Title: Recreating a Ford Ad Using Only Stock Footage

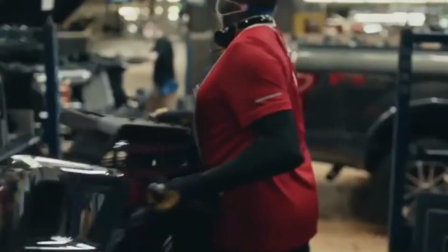So I identified strength, resilience, community, family, creativity, hard work,
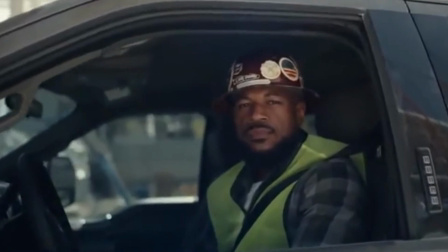perseverance, building, helping others, and others that followed the same idea. Once I identified these themes, then I searched for footage that would fit the bill.
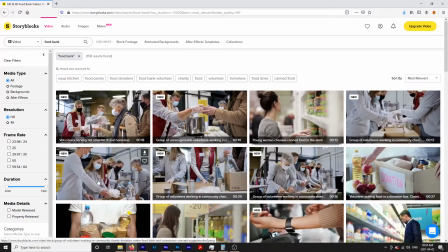Athletics, school, food banks, nurses, art, and so on.
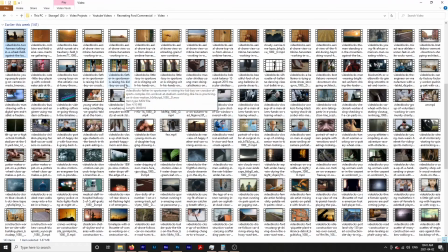I downloaded over 100 clips and only ended up using a very small portion of that. When searching for and editing the footage, I also considered how the footage would work together. One really awesome thing that most stock video websites have is something called collections.
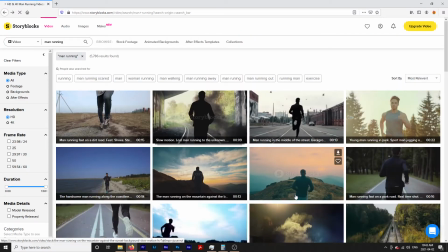This means that the person who shot the footage also shot more angles of the same scene or more scenes with the same actor.
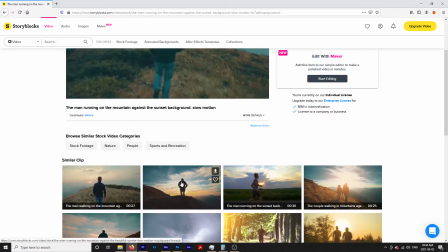This can be really helpful when trying to tell a cohesive story. When you have more angles or footage from a scene, the video is going to read less as stock and it's going to look more intentionally created.
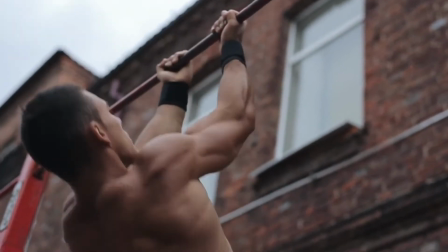Not every clip is part of a collection, and even if it is, it doesn't mean that these other clips are necessarily going to be useful for you. This is where it's time to get creative. It helps to look for videos that go together.
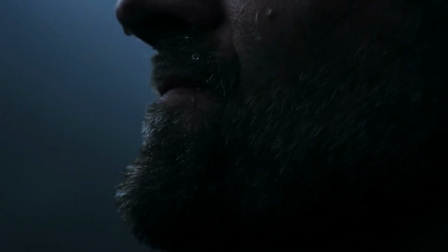They might not have been shot together, but they have the same mood or idea.
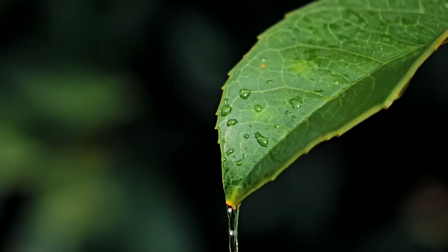For example, when I found this storm clip, I then searched rain, person in rain, raindrops, water.
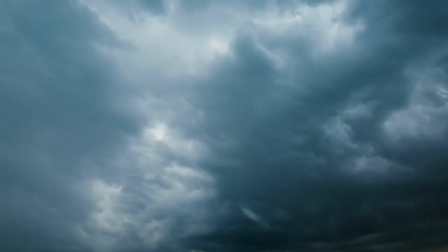Putting clips that go together near each other will also help the video look more cohesive.
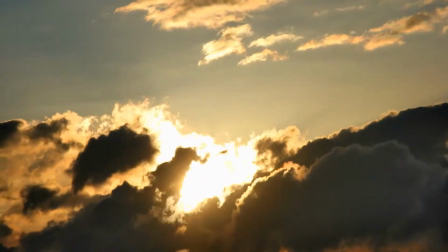In this case, I also put a stormy cloud shot later on in the video, just like the original Ford ad, and I think this kind of helped with the same idea. Another thing that I did was try and group videos together that had similar compositions, actions, or colors. For example, these 3 videos are all of people with their backs turned, and they also have very distinct silhouettes. These 3 clips are compositionally similar.
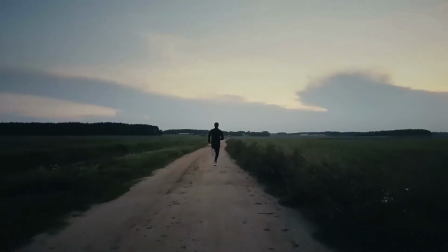This allows the cuts to be faster and for the brain to find similarity between these seemingly unrelated clips. Another way to do this is through action. These 2 clips go together because they show similar action. In this video, the gymnast starts to jump, and in the next video, the man completes the jump. These are just some ideas to help you look for footage that will go together nicely in the video
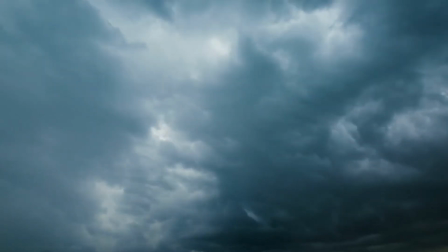and will hopefully help you sell that this video was intentionally shot and is not created with stock footage,
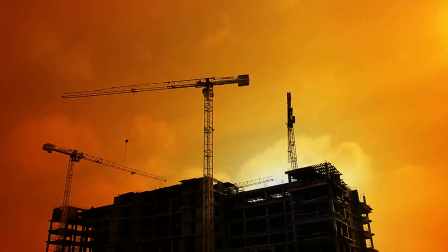even though it totally is. This sounds simple,
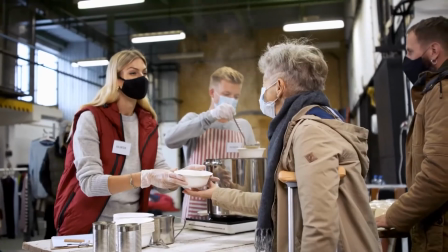but it took a very long time to call through all of the stock footage to find the actual clips that I was going to use in the video that fit together nicely.
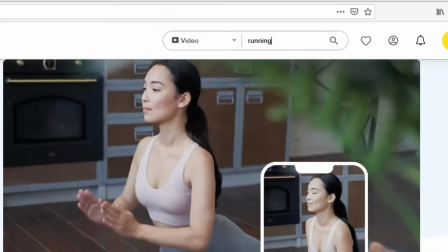I found starting out searching very general and then getting more and more specific was helpful to me. Another aspect of this ad that I haven't really touched on yet is the car aspect. This is a car commercial, so we do need to have cars in it. And hopefully they are Ford cars because this is a Ford ad.
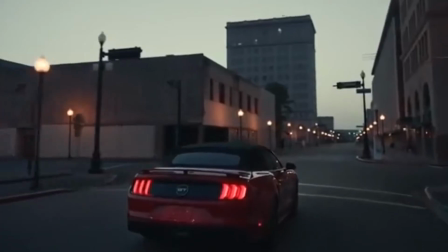This is where things became a bit more challenging. Ford vehicles is a very specific thing to look for on a stock video website. Maybe a little too specific.
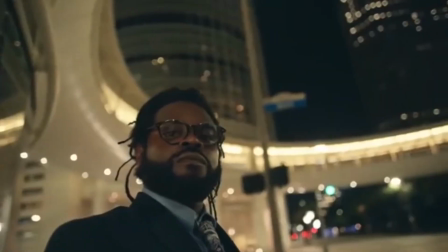In the Ford ad, there are Ford logos, Ford cars, the Ford name on a building, footage of cars being built, and employees. Since we're just using stock footage, it is going to be hard to recreate all of this. However, there are some things that we can do to make it look like we're using Ford cars or Ford buildings or Ford employees.
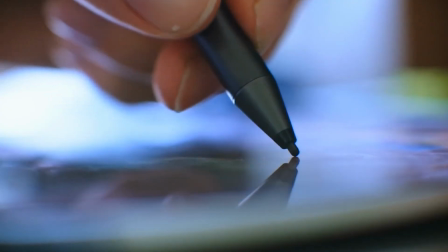What we can do is look for close-ups of tires, doors, shifting, buttons.
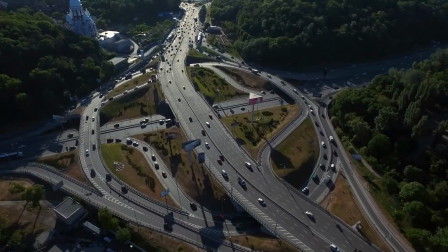Another thing to do is to look for wide shots so you can't tell exactly what kind of car is driving.
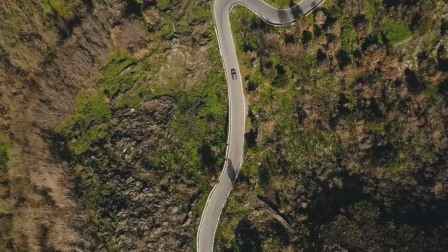You just see a car with a vast landscape. And because this is a Ford ad, hopefully the brain of the person watching this will fill in the gaps and they will just assume that these are Ford cars. This is the best that we're going to be able to do with stock footage. When I incorporated this footage in with the others, I was very happy with the results.
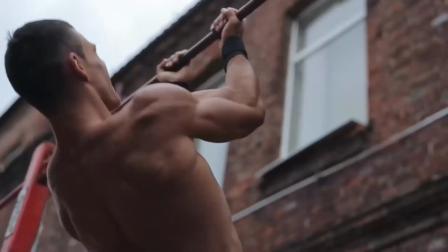I don't think you can tell that these aren't Ford cars. I think because you know it's a Ford ad, your mind just assumes these are Ford cars. And I was able to find a video of the outside of a Ford plant.